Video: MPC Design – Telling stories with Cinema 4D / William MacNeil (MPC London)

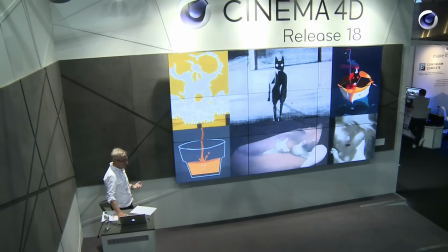(12:50)
So I had to come up with a way to make this thing, make it look handmade in the time we had.
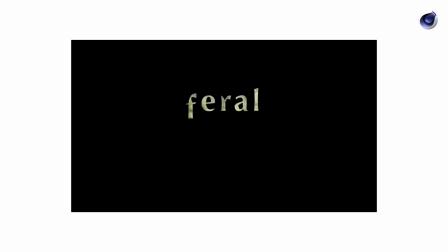(12:55)
So I looked around on the internet a little bit and I saw this thing called Feral, which is a really nice animated film by a guy called Daniel Souza. And he made this video showing how he made it. And what he did was he started off in Flash, doing his animation in a digital way,
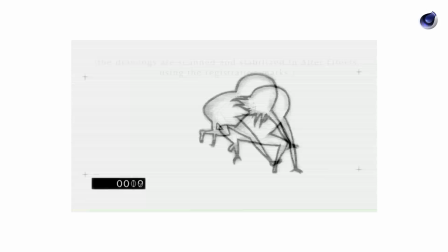(13:13)
just using the digital tools to make the kind of building blocks of this thing.
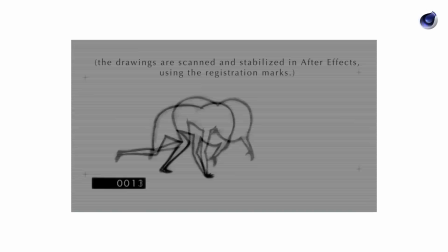(13:17)
And then he added hand-drawn pen strokes by printing things out and scanning them.
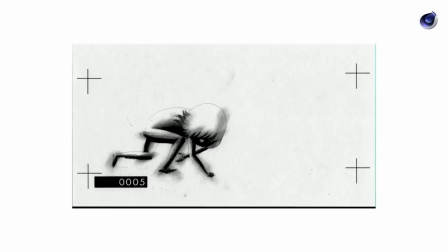(13:24)
And it just builds up layers of handmade or hand technique, which just makes the whole thing feel quite lovingly made and quite beautiful.
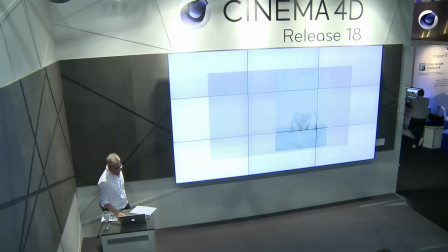(13:34)
So I thought about this and wondered if there was a way I could quickly replicate this idea.
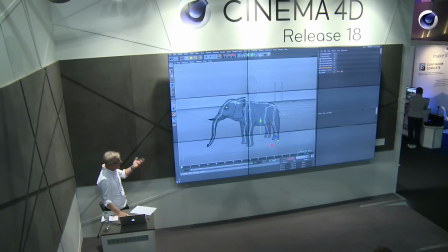(13:38)
And I figured, well, the best way I can do that is to use the application I know best, which is Cinema 4D. And so I brought in an elephant, and I rigged it. And that's what this joint chain is.
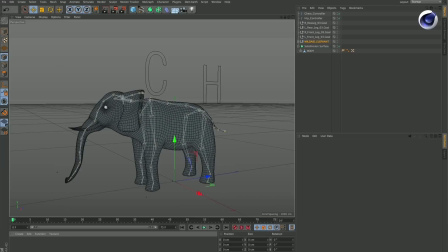(13:50)
This is incredibly easy to do in Cinema 4D, and I did it very quickly. Added some controls so that I could use an IK system on it.
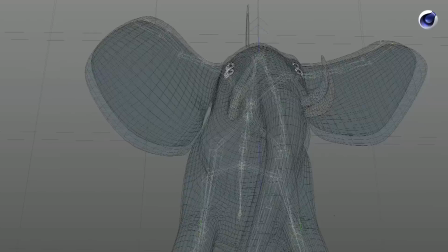(13:58)
And I did this very, very crude animation of an elephant falling.
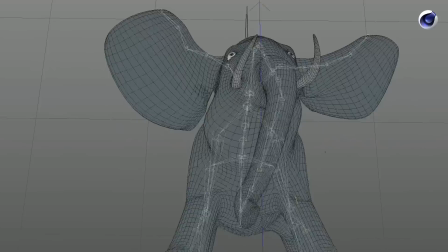(14:04)
And it's probably the worst character animation that's ever come out of our studio, but for this, it was good enough.
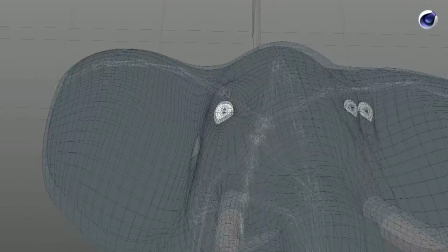(14:11)
In fact, I didn't want a lot of detail. I just wanted something quite simple.
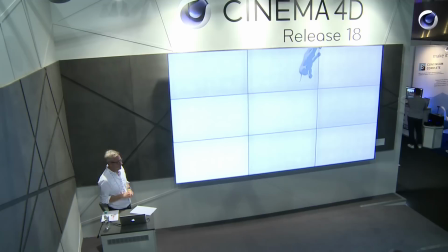(14:16)
From that, I did probably one of the worst 3D renders that's ever come out of our studio. But again, it was just what I needed in order to kind of build up this look I was after.
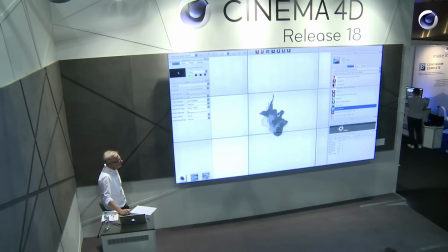(14:28)
So I take this animation into an application called Studio Artist, which is a really interesting program. It's I don't think a lot of people know about it, but it adds up paint layers on top of your image,
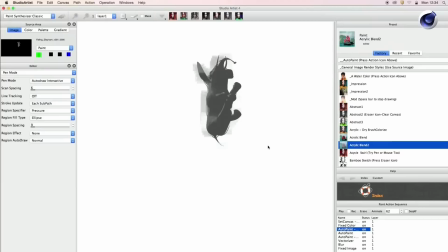(14:41)
but not in a normal way, not the way a plugin might do it, but actually by kind of analyzing your image and stroking paint on top of it. And it's fiddly, it's hard to get the look you're after every time. It depends on the scale of your shot, and it takes a while to get right.
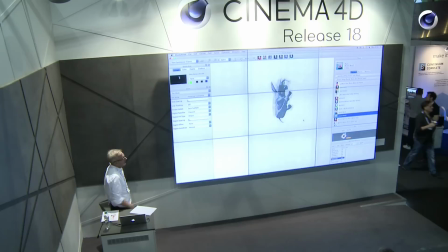(14:56)
But once you get it right, you can run your shots through it in a sequence, and it will put them back out as new frames for you. So once we've done that, we took it into Photoshop. We added another layer of hand-painted strokes just to give it a little more detail and a little more texture. Brought that into After Effects, added some flicker and some shake, and we quantized the frame rate so it felt a little bit more like a hand-animated film.
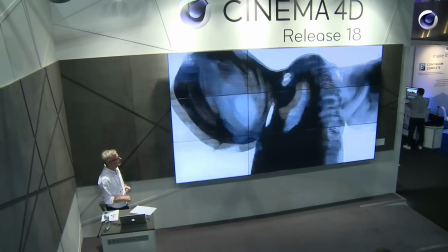(15:22)
And you get something that looks like this. Obviously, one thing that was really useful was to be able to replicate the elephant.
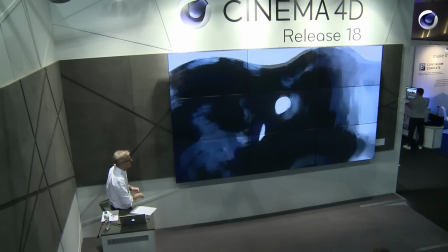(15:34)
So we had five or six elephants that were all basically the same initial animation. We just turned them and rotated them and saw them in different ways. The next thing I needed to do was come up with a way to create the blood and the splashes when the elephants hit the ground and the collapsing elephants. And for the blood, I used a tool called RealFlow. And there's a theme here.
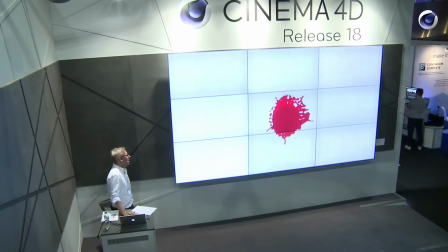(15:58)
This is probably the worst fluid simulation ever done in RealFlow, but they were very quick to do,
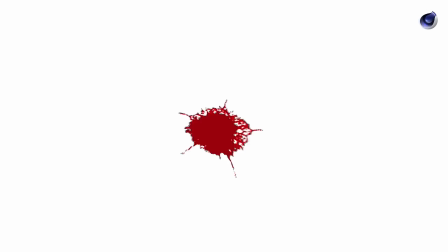(16:03)
and they did exactly what I wanted, which was create these kind of quite creepy blood splashes.
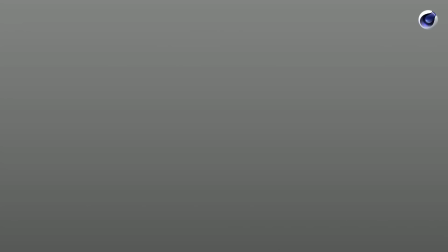(16:13)
I brought these into, I needed to animate my falling elephants, and I wanted my elephants to do something interesting when they hit the ground, not just bounce.
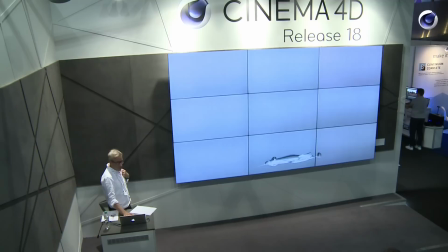(16:22)
I looked at hand animating it, didn't look very good, so I did some soft body dynamics. Obviously, again, not a very good simulation, but just what I needed for this. I get lots of kind of elephants which look like sort of big bags of gas as they hit the air, hit the ground, and they collapse.
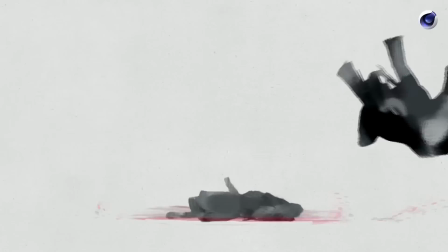(16:44)
Once I do this, take all this into the system, put it through Photoshop, put it through After Effects again, you get something that looks like this.
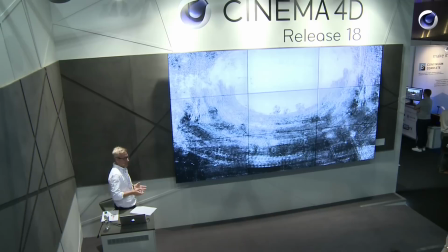(17:02)
One shot I really wanted to pull off was this shot showing just how many elephants were involved in this.
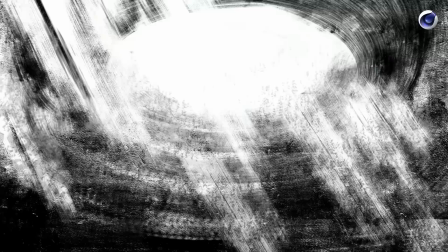(17:09)
So I've shown five or six elephants falling. I wanted to show the full number, which, according to our script, was 33,000 elephants being killed a year.
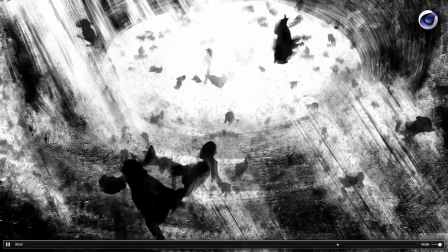(17:17)
And so in this scene, we actually have 33,000 elephants. These are layers built up in Photoshop, but then using the tools inside C4D,
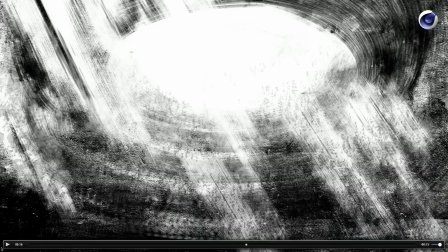(17:26)
the cloning tools, I actually created layers of, as I calculated, about 33,000 elephants.
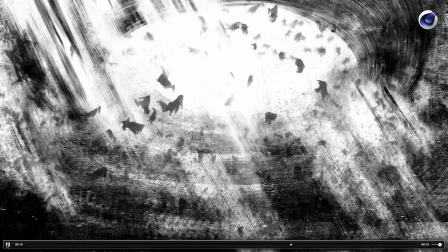(17:34)
You can see them there in the background. Those are just C4D clones, five or six different elephants, repeated over and over and over again.
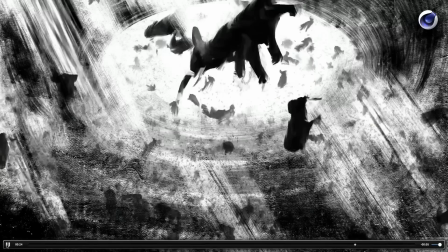(17:41)
And then in the foreground, what I have, what I call hero elephants, which are ones I've just drawn in on top of that.
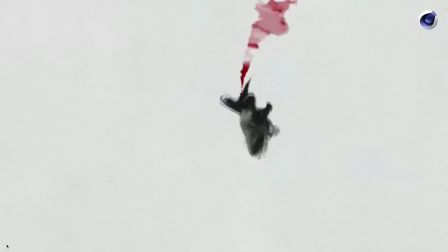(17:50)
I think my favorite shot in the whole sequence is this one.
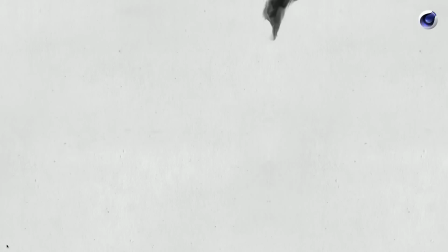(17:55)
My colleague, Matthew Campbell, I asked him to come up with a way to depict the blood trail coming out of the tusk of the elephant.
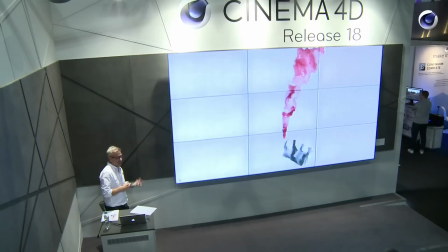(18:03)
Obviously, when elephants are killed, they're killed because it's so difficult to remove their tusks. So otherwise, the hunters would just take their tusks. But I wanted to create a kind of symbolic gesture here that the blood was coming out from where the ivory tusk would have been.
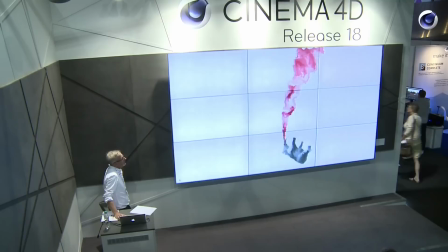(18:18)
So Matt worked in After Effects in using a plugin called Trap Code Particular and created this really beautiful blood trail,
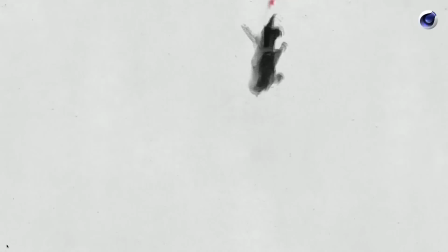(18:26)
which I think, you know, I really like this image because I think it's quite moving and it reminds me a little bit of some of the stencil art by Banksy.
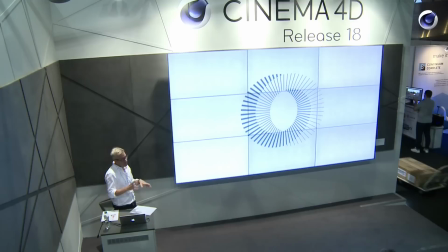(18:34)
It's just, it's simple, but I think it tells the story really well.
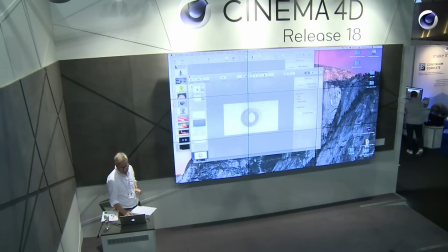(18:41)
So that's one project. That's the Wild 8 Elephants project. I'm going to jump over to another one now.
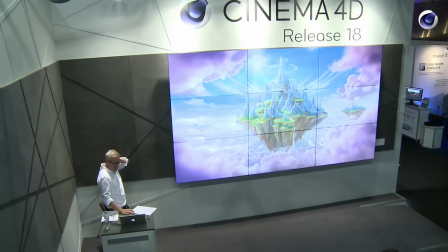(18:52)
So I just showed you a very small project made by two people, myself and another artist working for a very short period of time. Now I'm going to show you something that involved a very large team working for several months. I'm going to show it to you now, and then I'll just talk you through the process of how we made it.
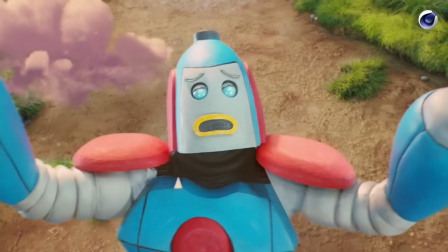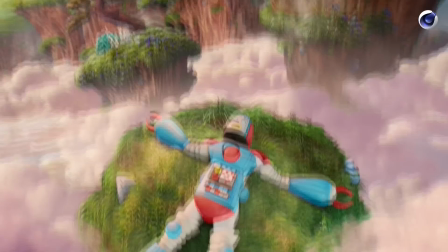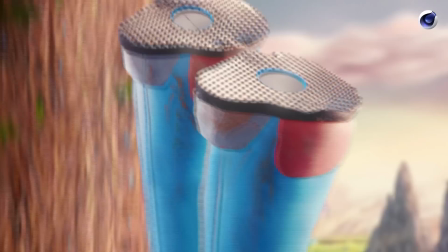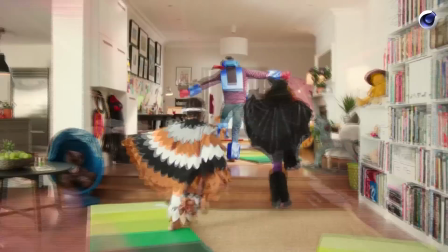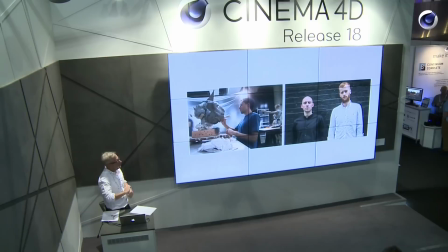(20:05) Labor Day.
So this project was a collaboration.
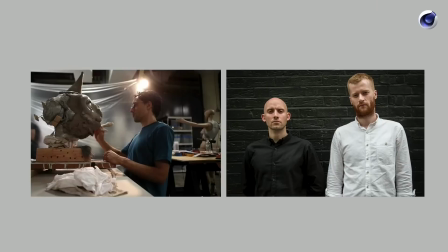(20:12)
And on the left, you see the director, a guy called Darren Rabinovich, who is kind of known for this style of combining lots of different types of media in his project, great kind of puppet characters over interesting sort of illustrated or quirky backgrounds.
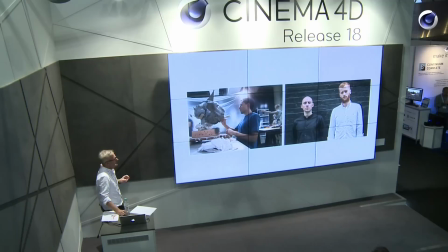(20:27)
He directs commercials. He's directed pop promos for Bjork. And he was the kind of principal creative behind this whole project. Then on the right, you have two guys who worked in our studio. Their names are Tom and Steve, and they call them Steven, and they call themselves H-Block. And they were kind of collaborating with Darren within our studio,
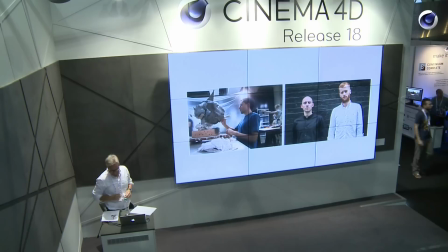(20:46)
kind of being a sort of creative connection to all the people working as part of our team. On top of them, I think we had around 8 compositors,
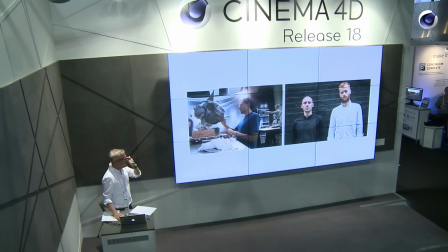(20:58)
5 or 6 3D artists, 4 or 5 map painters, and a team behind the scenes who do things like roto paint and cleanup as well.
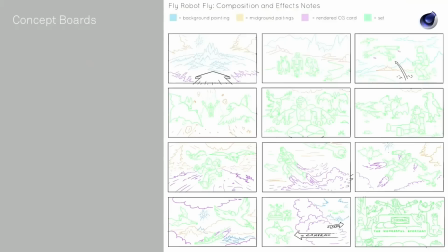(21:06)
So it was a much bigger team, bigger production than the last one.